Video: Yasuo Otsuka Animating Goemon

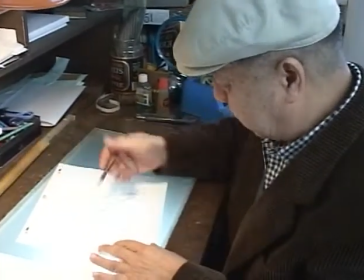(4:05)
でもまあこう逆手でやってみましょう
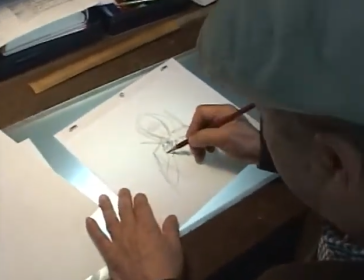(4:10)
ここは今から手をかけて刀に手をかけるという瞬間
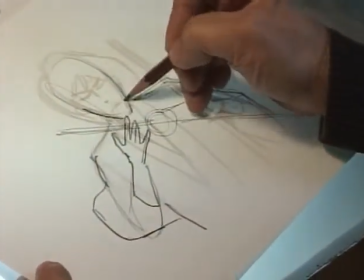(4:16)
ちょっとここが上がるでしょうねこういう風になってこの時はもう少し今から抜くわけですから
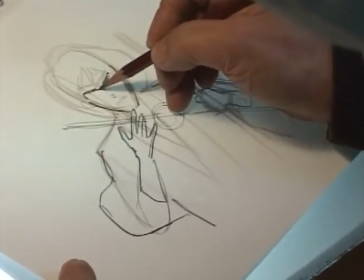(4:24)
目が開いてですね
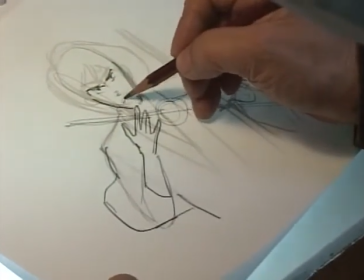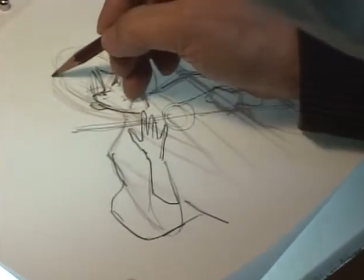(4:32)
今から切るものを見ているというか紙はまだあんまり動かない
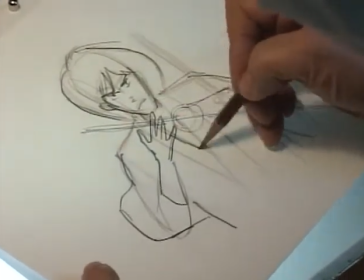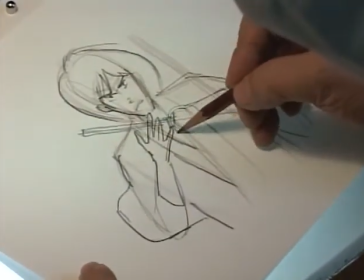(4:42)
ここまで刀が来てますねこれをまずラブスケッチから今度
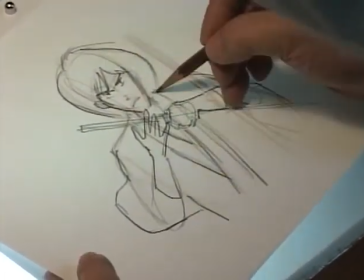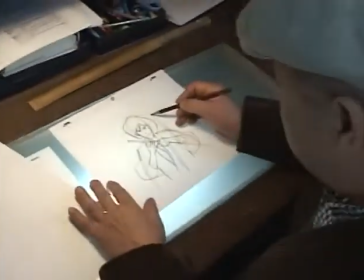(4:58)
少しここでなりましたここへ何枚くらい入れるかというのは
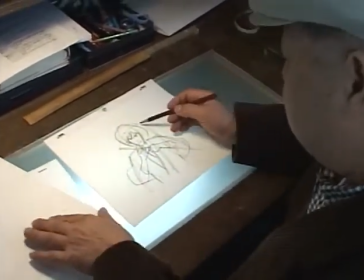(5:06)
1枚か2枚くらい1コマで1枚か2枚くらい入れる
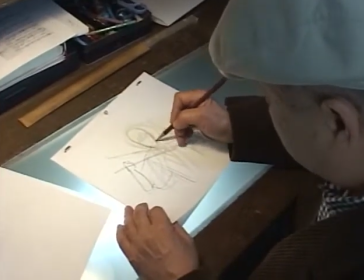(5:12)
それからスッと刀を抜くここは多分ね頭をもっと下げた方が感じがいいでしょうから
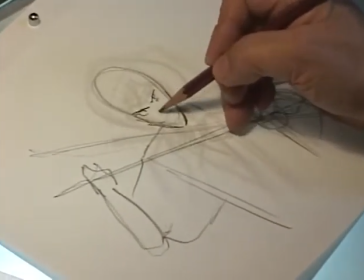(5:21)
下げて
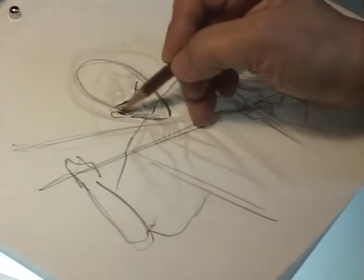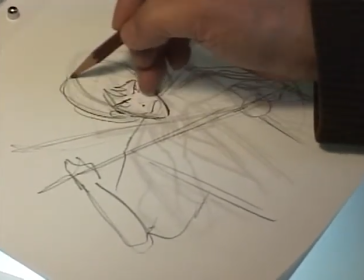(5:28)
当然髪の毛も少し様子が変わります
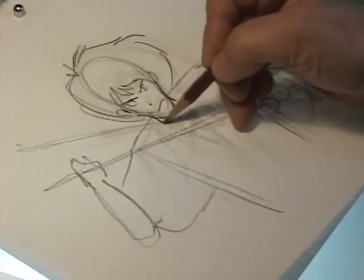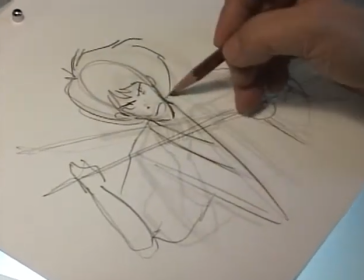(5:37)
こんな風になって
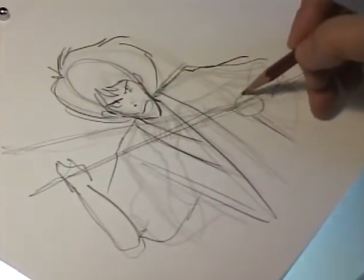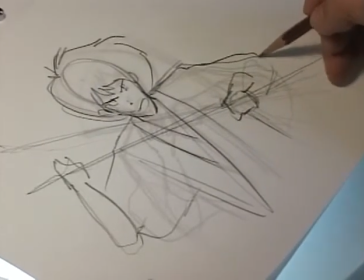(5:44)
これがいいか悪いか描いてみないと分かりませんアニメーションではね自信はなかなかみんなないと思うんですよ
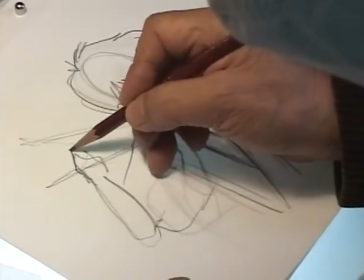(5:52)
書いてみて初めてうまくいったとかうまくいかないというのがありますからあるいは他人の意見を聞いてみるとね
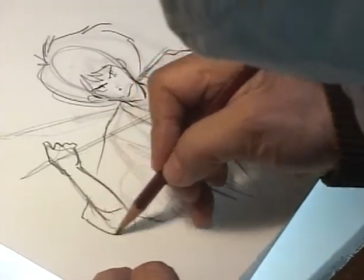(5:59)
宮崎さんや高橋さんと言ってくれますここはどこが大阪がおかしいんだと自分では気がつかないんです書いてる時は
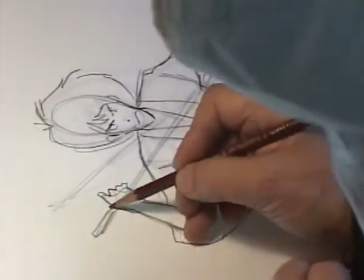(6:07)
もう夢中になって書いてますからね気がつかないこんな風になってシュッと剣を抜いてですね
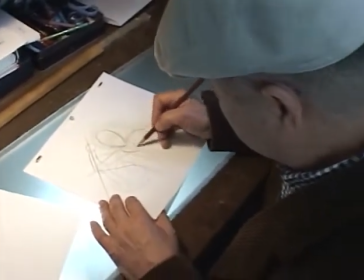(6:19)
ここはもうねもうちょっと格好良くするために下げた方がいいなって
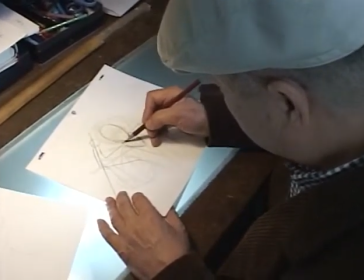(6:26)
いい剣になりますけど
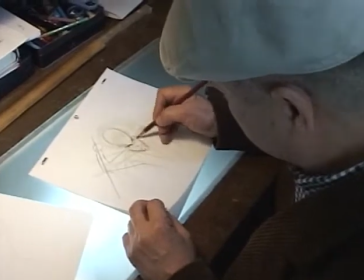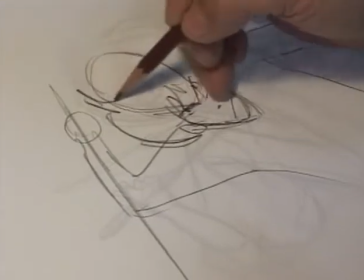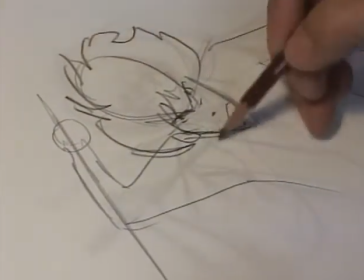(6:37)
このぐらい動く。
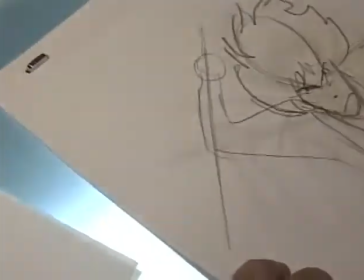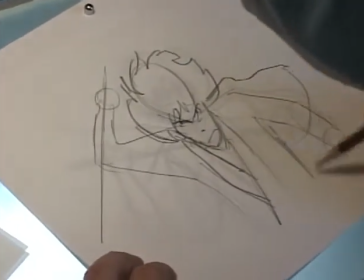(6:47)
このぐらい動くかもしれません。
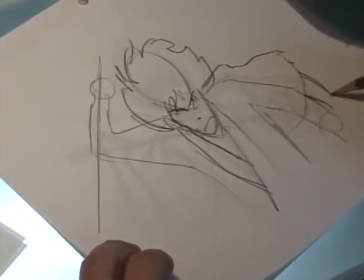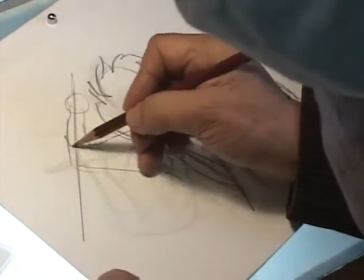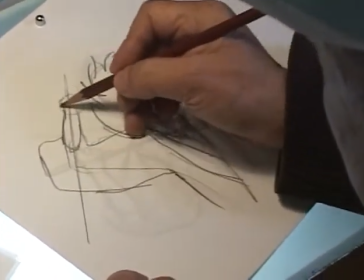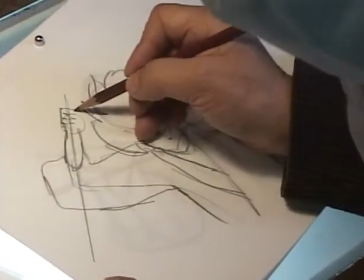(7:04)
こうなってますね。こういうふうに握っている。
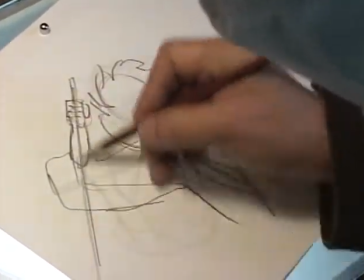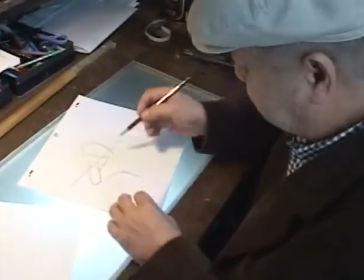(7:12)
それから、この手を回して切るんですけど、たぶんこの辺まで回すと思うんですね。
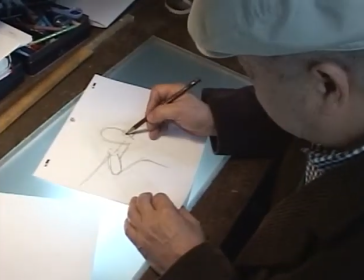(7:19)
ダウスケッチとはまた違ってますけど、
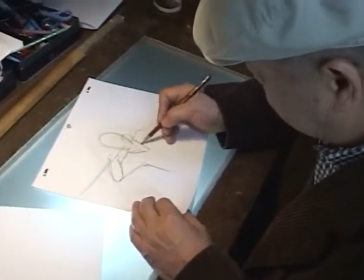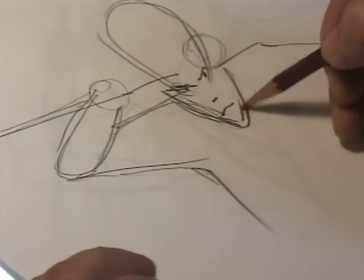(7:29)
こういうことをね、おつかなんだからかけるでしょう。自分たちはかけませんよって言いますけどね。
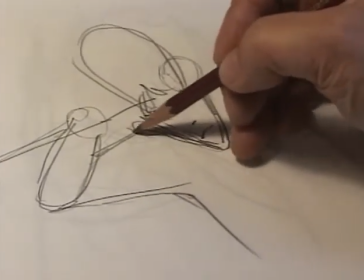(7:35)
練習すれば描けるんですよ練習量なんです
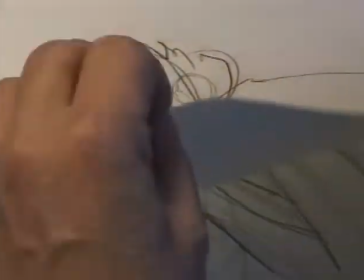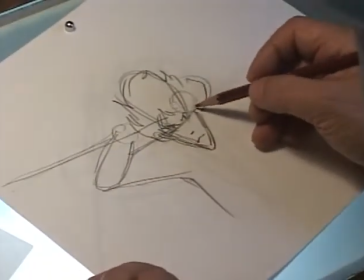(7:45)
この辺まで手をやってみましょう
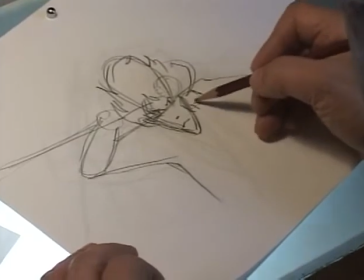(7:52)
ここまでやってみますか普通はアニメーションであまり顔を隠さないように描くんですけど顔を隠して
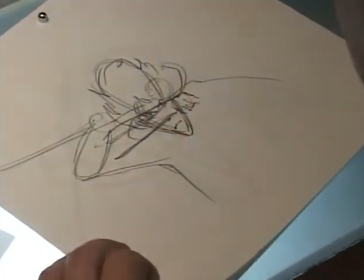(8:00)
こうやって描いてみましょうね
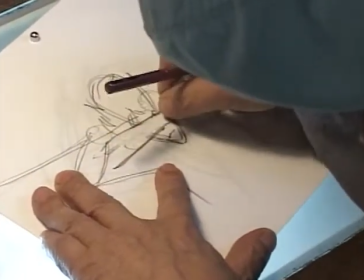(8:04)
一瞬ですからいいでしょうこんなもの一コマですから